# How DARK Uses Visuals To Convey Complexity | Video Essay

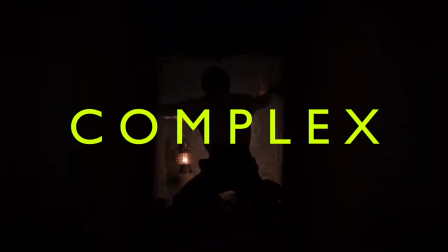Complex is a terrifying word for the mainstream audience to hear.
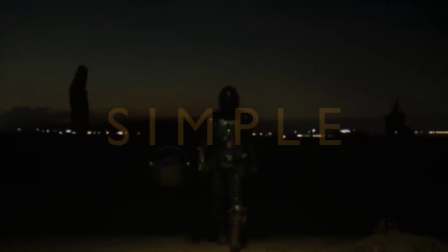In a world in which a simple story like The Mandalorian is often the most successful,
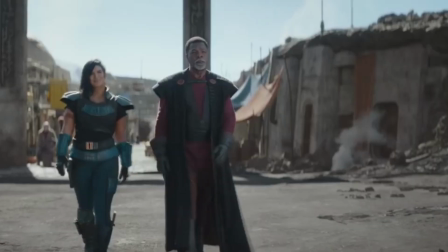offering simple but well-told stories that tick all the boxes for success. Dark is the complete opposite,
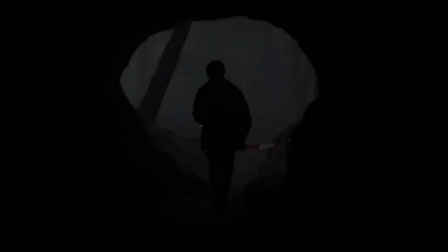literally leaving you in the dark on what is happening right up until its final episodes.
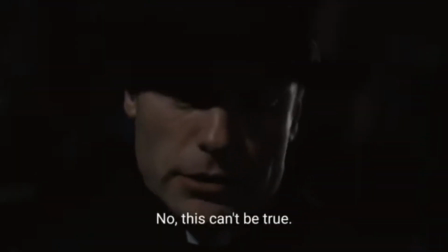But I'm not going to pretend that I know everything about Dark's complex
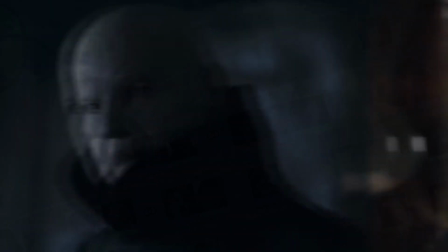interweaving of plot and characters across more than 5 different eras and 3 alternate world.
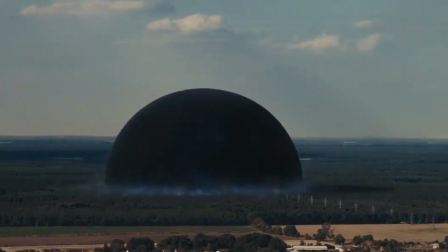No, I'd like to ask the question of how Dark uses its visuals to convey such
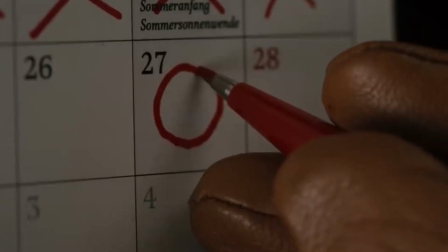complexity in a way that makes it not only a masterpiece to look at,
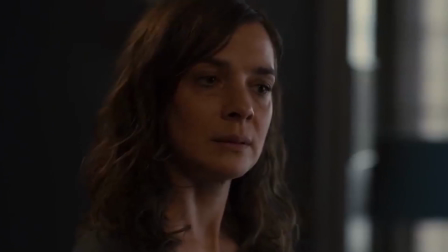but also supports the show in a way that makes all its other elements elevate to the same masterful degree.
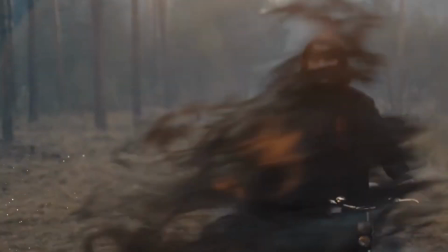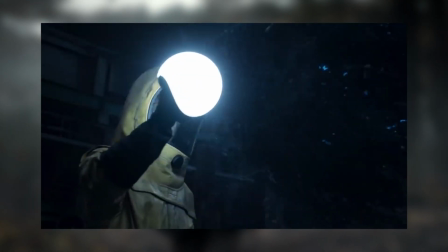As I mentioned earlier, Dark explores time travel,
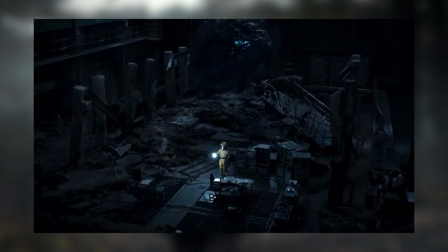Time machine is kaputt. with the first season taking place primarily in 2019,
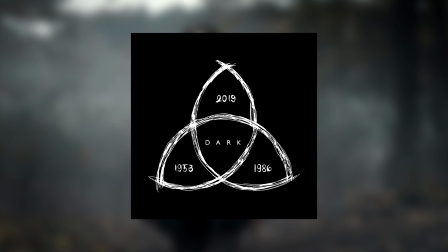1986 and 1953. To distinguish these locations,
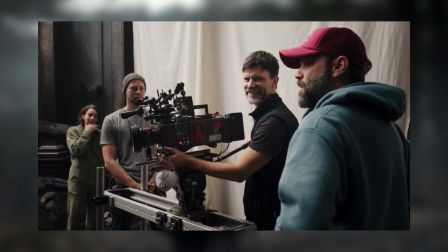cinematographer Niklaus Samara decided to use the new
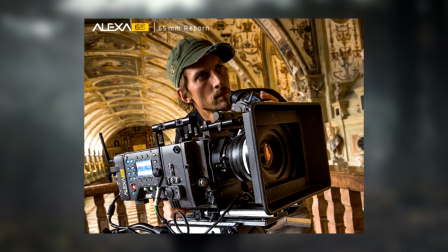Arri Alexa camera that was to be the first used on television,
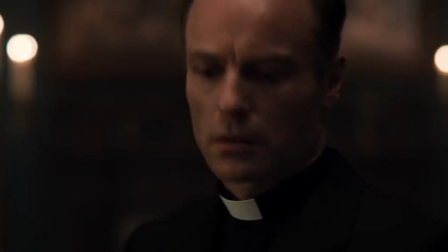with a 65mm lens that would later be used in the movie Joker,
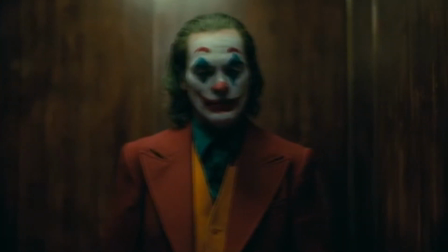and you can see the similarities in the way it softens the faces and has a shallower depth of field.
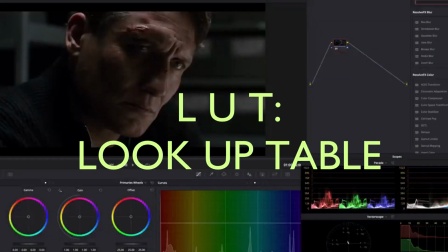Instead of applying multiple LUTs in post-production,
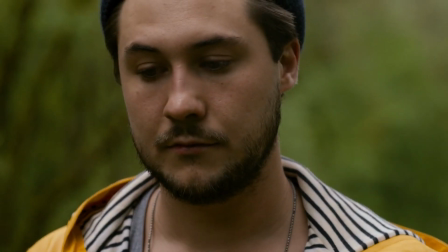there was instead a focus on the lighting to describe the time period so that
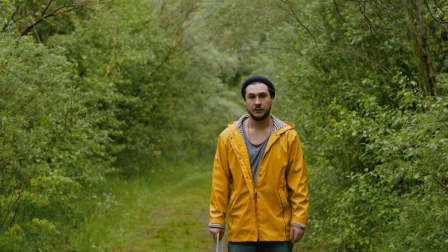the entire look would be settled in camera and not left to the colour grading,
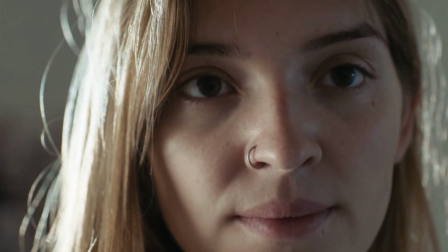of which many hours were spent under studio lighting with his interns to grasp how the lighting affected the picture.
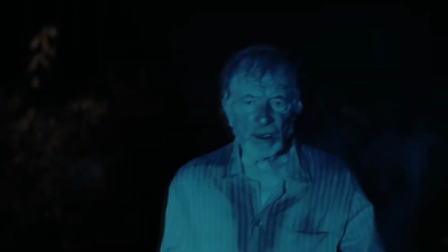The sequences in 2019 took place in the autumn, so the scenes needed to feel colder and overcast,
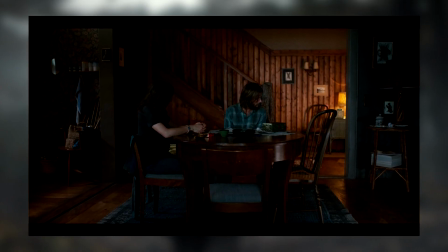with the indoor environments using the colour scheme of peaches and stone blues,
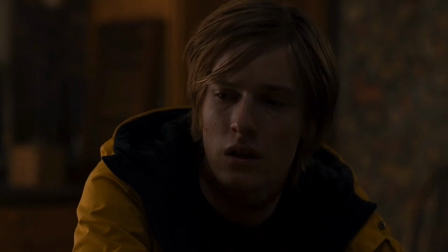with the light seeping in being softer to create less contrast and more elegance.
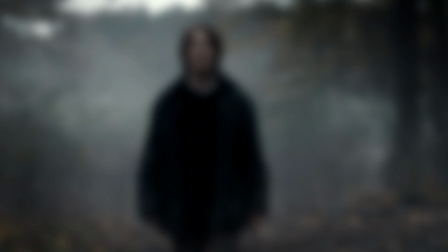The problems that come with this use of lighting lie in the audience's expectations.
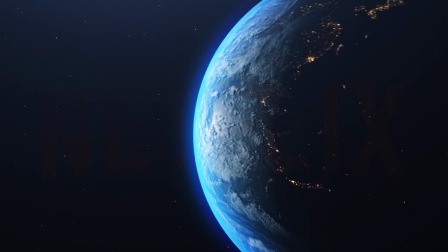Since the show was developed for Netflix, it was undoubtedly aiming to reach a global audience outside of its native country of Germany,
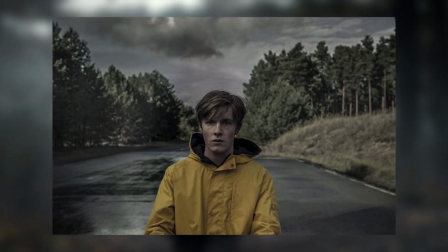and therefore what may appear as a realistic look for the modern day may look foreign to the wider world.
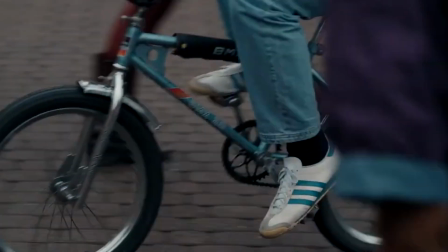Because of this, the 1986 setting took on more of a stereotypical look of
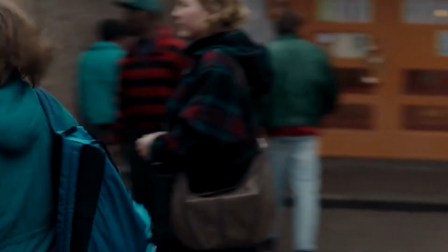warmer and more saturated colours in order to bring more life to the past,
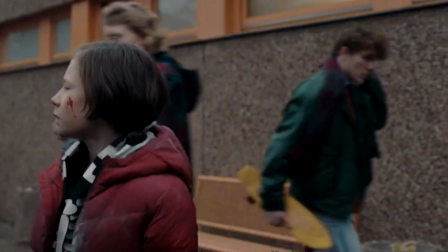and further emphasise which time periods are safer than others.
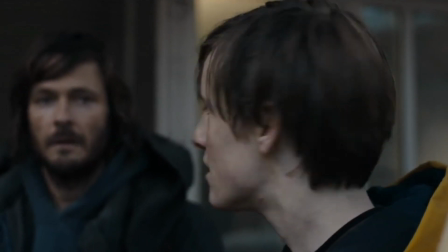1986 mainly being where the discoveries are made in the first season, as we begin to piece together the clues as to everyone's identities in the past,
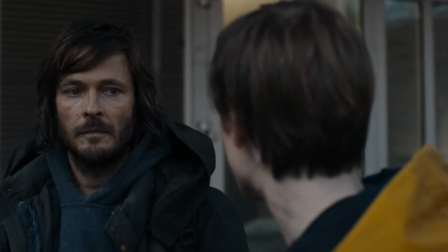which causes the bolder use of colour to bring some enlightenment to the audience and
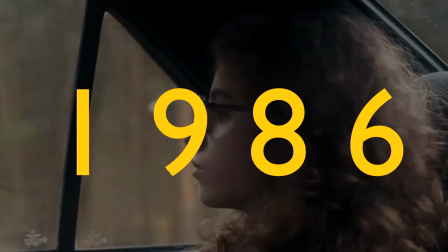correspond the lighter colours with learning more information,
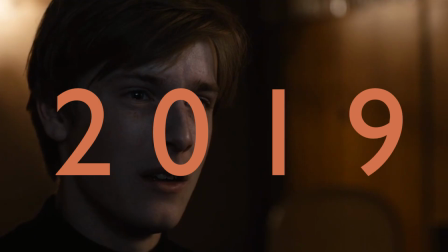while the darker colours of 2019 and later on in the timeline will be where the mystery is set up further.
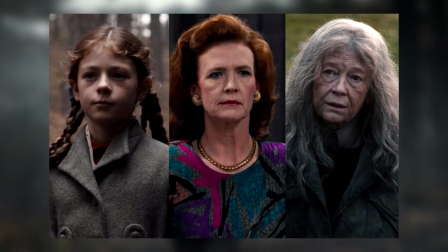If we're talking about having 3 time periods,
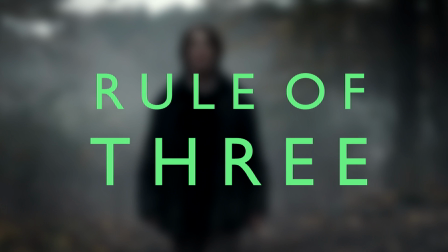then it's important to briefly touch upon the rule of 3 that is a huge part of the philosophy of the show.
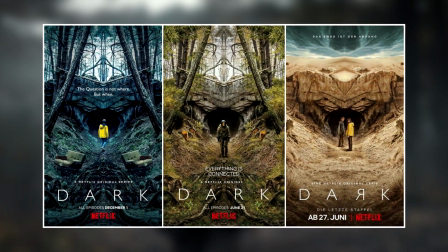This includes the 3 seasons of the show, the beginning, middle and end,
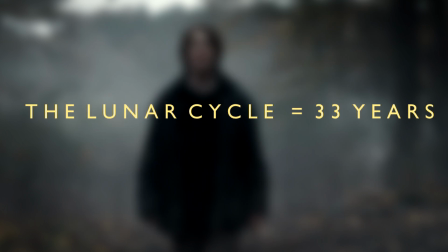the 3 alt worlds, the 33 years in between each time period,
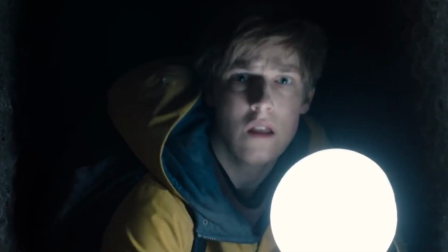all tying back to the Quai Tretra, the loop that causes the time-travelling cave to open and allow the past, present and future to influence each other. In a writing capacity, this also is what keeps information in your reader's mind.